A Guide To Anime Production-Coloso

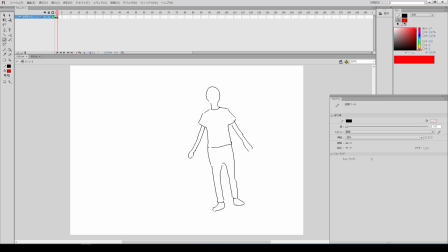8:22 This is to reduce the amount of obscured areas. If they are standing at attention, some parts will be hidden. I'm sorry for this poor drawing. Let's talk about shadows.
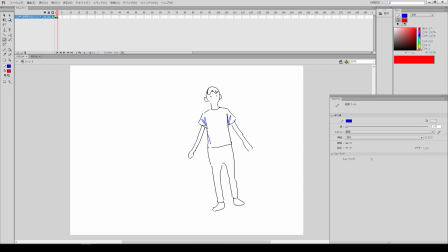This may not be a very good example.
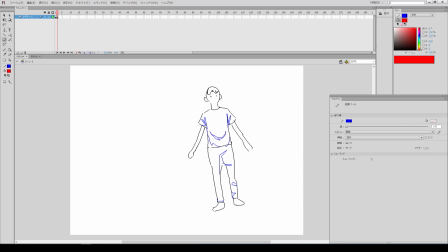Add the shadows on the proper areas. You can draw everything in detail.
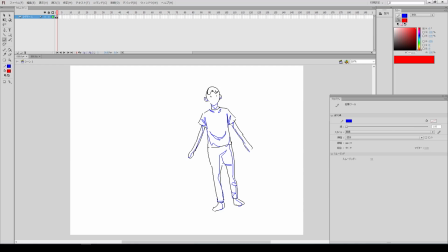9:21 But these fine shadows would make it unclear. What if you pass this on to the animator? They might not know which parts are the shadows and which are not.
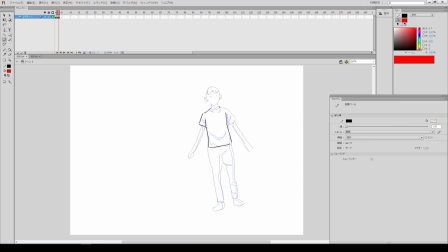9:40 Everyone handles the unclear or ambiguous parts. The way to deal with them varies from person to person. Let's say you want to create this kind of shadow.
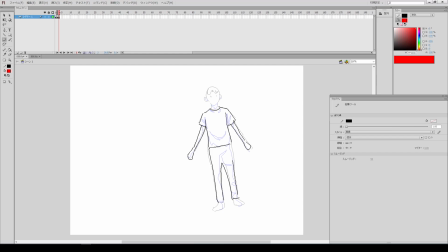9:54 It might have been better to separate the shadow layer. In a very simple way, you can draw one shadow for each sleeve.
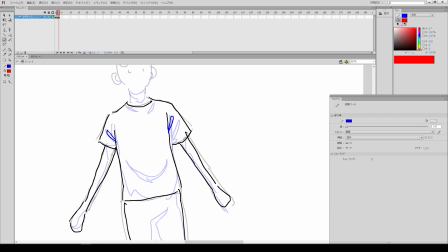10:08 This is somewhat symbolic. This ensures a certain appearance no matter who draws it.
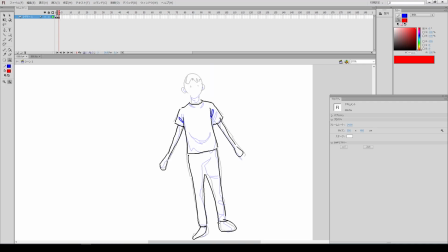10:14 I think that's important for character design. A character design that is difficult for many people is not a very desirable one. It would be good and beautiful if just one person handle it. But in a group work, it's meaningless if not everyone can do it.
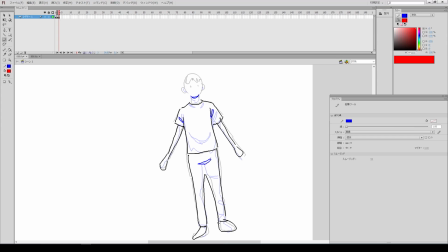10:31 So, it can be drawn in this way. Consider the quality later. Let's simply add some shadows here.
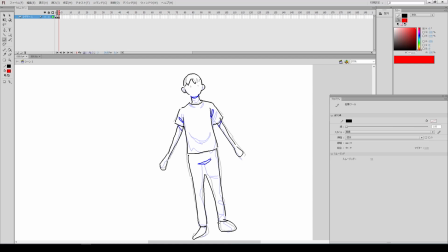10:44 I think it's really important to make sure that anyone can draw the same way. This might be too simple.
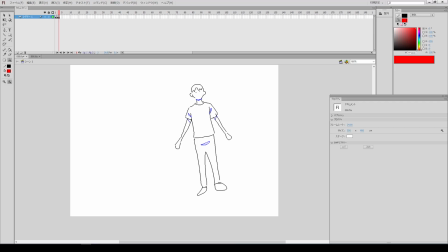10:53 But this is an extreme example. The point is that there is a volume here, so a shadow is cast. There are wrinkles, so we're putting a line of shadow. Make sure that anyone who looks at the design immediately understands it.
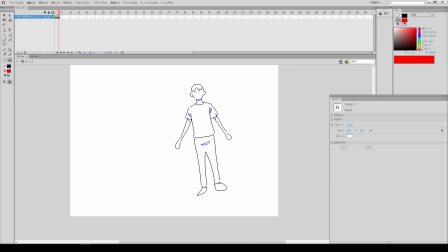11:07 This is not simply reducing shadows. It's about following the dimension. I think it looks better in animation to simply put the shadows on the sides. What if we perfectly keep the dimension?
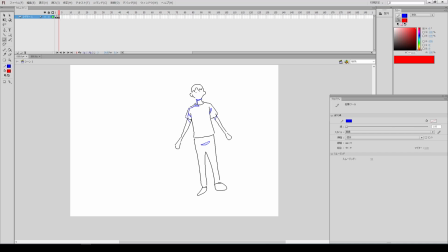11:29 I'm talking about the level of reality. For a realistic work, the character design must follow the three-dimensionality properly. In short, let's ignore the ambiguous areas. I'm not saying that this character itself is good.
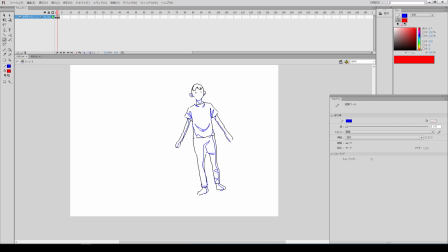11:46 Imagine you express every shadows and keep the three-dimensionality in detail. I think it would be quite difficult to trace things that way. It's hard to reflect them in design. So it's better to avoid those details. Let's move on.
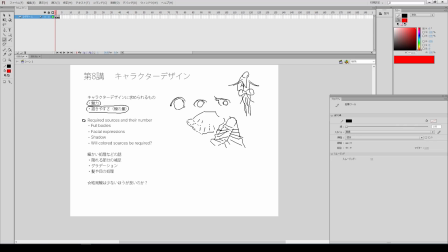12:06 I'll tell you how the character design is actually done in the practical work. It's about format. There are some basic requirements. Let me draw the front view of this character.
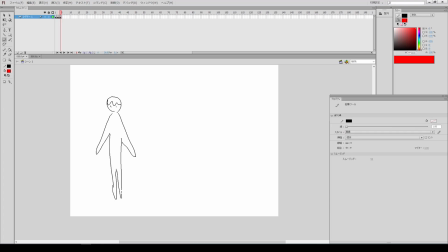12:24 It is spreading its arms out like this. Here's the profile.